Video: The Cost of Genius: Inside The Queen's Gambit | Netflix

The very end, when she's kind of finally comfortable in the world of chess,
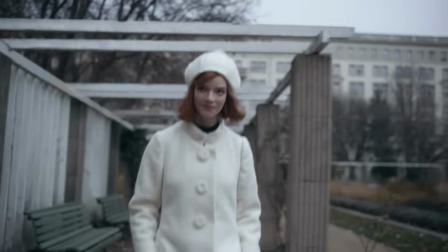1000s
Gabriella found this beautiful long white coat with this white hat for Moscow because it's very cold, and you realize she looks like the White Queen. Hair and makeup is a different sort of collaboration than the production design, costume design. It's less about the overall look, but it obviously has to play with everything else.
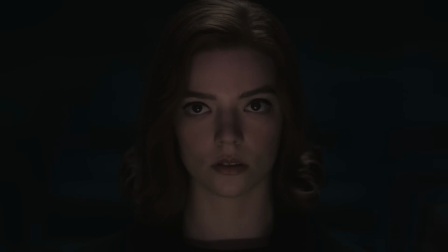1024s
You want to be able to look at someone and they need to look like who they are. Makeup and hair can tell us everything about a culture, an era. You can immediately, if you see the hair, you see the makeup, you know where they are.
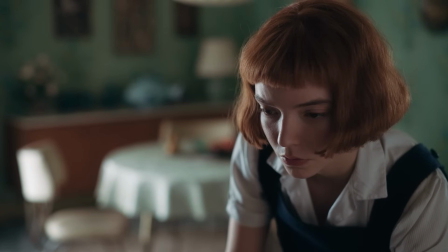1038s
You know, Kentucky was shooting in the 1950s, New York was shooting in the late 60s.
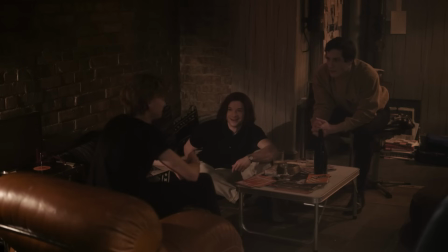1045s
And so New York, I've taken the beatnik side of New York, the kind of more hip side, starting with the hippies as well.
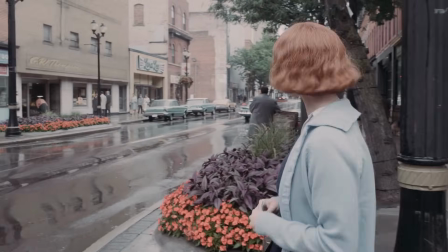1052s
And then the earlier stuff is like straight America. And then Paris, you've got Paris, they're a little bit more quirky.
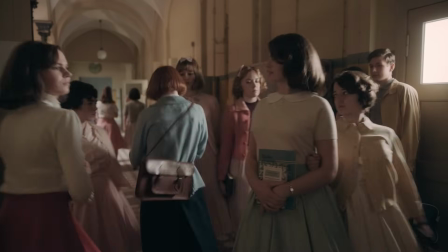1058s
So everybody has to look where they come from. And it can be tiny little differences, but if you don't make those differences, it's just not going to work. I always drive everybody mad. I say, well, where are these people from? What year? And so once I know that, then I can design their makeups, and of course see their costume as well. It's very important.
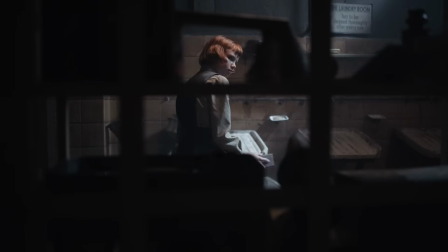1079s
When I first read the script, I had in my mind that Beth was a redhead, just from the character that she is within the script.
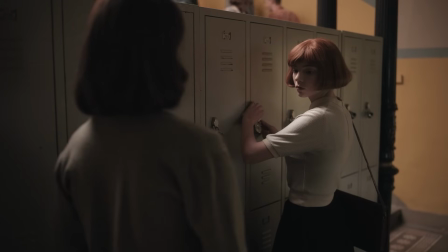1087s
Funny enough, Anya also felt this. In the book, Beth has brown hair, and immediately when I first read it,
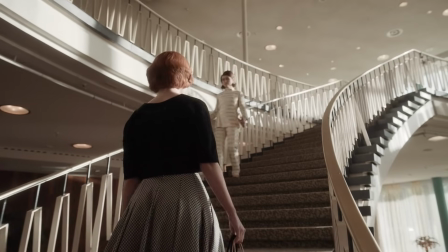1095s
I walked in, the first thing I said to Scott was, I was like, she needs to have red hair because I want her to be other and completely identifiable, even if she doesn't want to be, and he had thought the exact same thing, so we just started off on a really good foot.
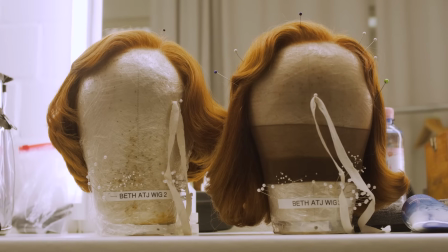1109s
It was all wigs. I was very happy to dye my hair. There are days when we were going between 5 different ages in a day, and that's just not possible with your own hair.
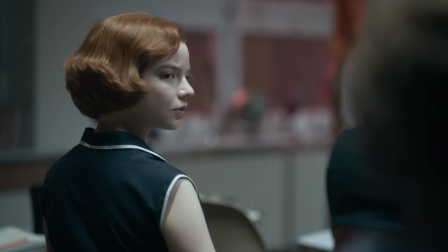1118s
So we had Baby Beth, we had Sexy Kitten, and we had Glamour Puss.
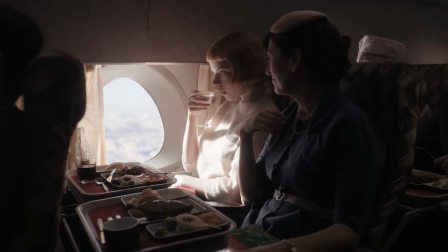1122s
Her journey plays a lot with the makeup, because she's up and down, alcohol, drugs, everything. And so, of course, the makeup and hair does a lot for that. The makeup evolution of Beth was really, really fun to chart because there's a lot of experimentation going on there.
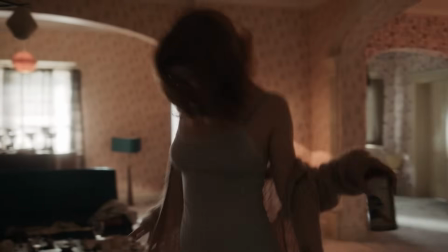1139s
And there's a really wonderful moment, actually, where she sees Mariska Veras and she tries to copy the look. It's really wild and it's so much fun. And as somebody who's very technically inept with makeup, it's really fun to get to play with professionals that can actually realize all of these things. To sell the age, the younger, the less makeup. The haircuts are younger.
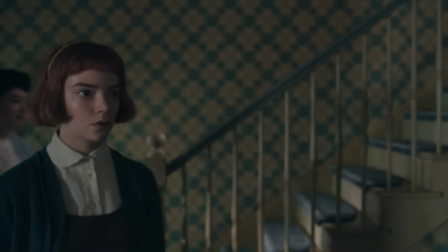1162s
She's less looked after. She goes up a stage, she discovers makeup.
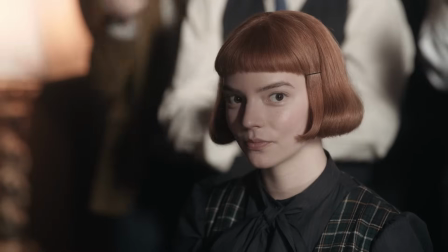1167s
So we start off with a little bit of lipstick and a little bit of blusher, a little bit of brown mascara. But the other things are little small tricks, like I get individual eyelashes,
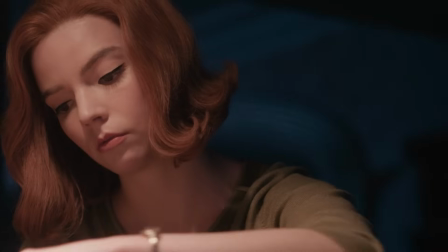1179s
and the older she gets, she basically gets more of these eyelashes, so her eyes become sexier.
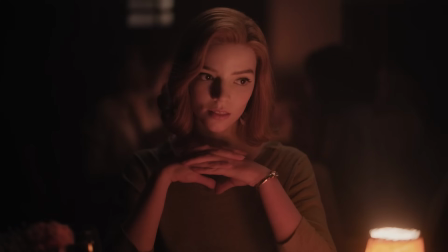1184s
But they're very, very small adjustments, and you don't see them. until you start seeing her older, and then the black eyeliner goes on.
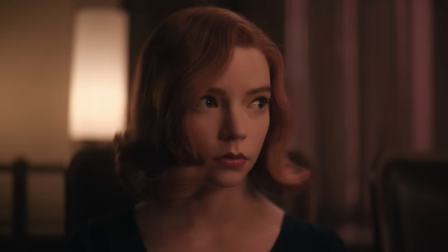1193s
You definitely see rouge, you definitely see lipstick, but then she's meant to have it because she's older.
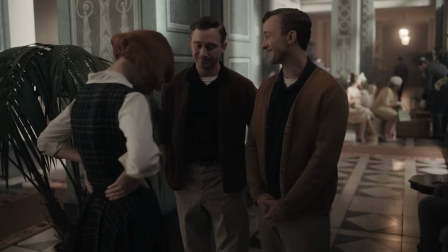1198s
So it's an enormous amount of work to do something like this, but that's the job and that's what you take on, and that's what makes it interesting. It's challenging. Uli Hanush, I came to Berlin because I wanted to work with him. You would ask yourself, why would you come with an American production? And then we realized that because of the history of Berlin, we have both the West, we have the East, we have the elegance, we have the Soviet Union kind of intimidating architecture, we have the modern 60s. Exciting about the show was the time and the 50s, 60s America.
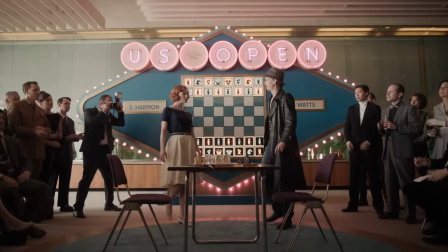1237s
We were shooting Paris, Russia, Las Vegas, and pieces of New York and Lexington, Kentucky, all here.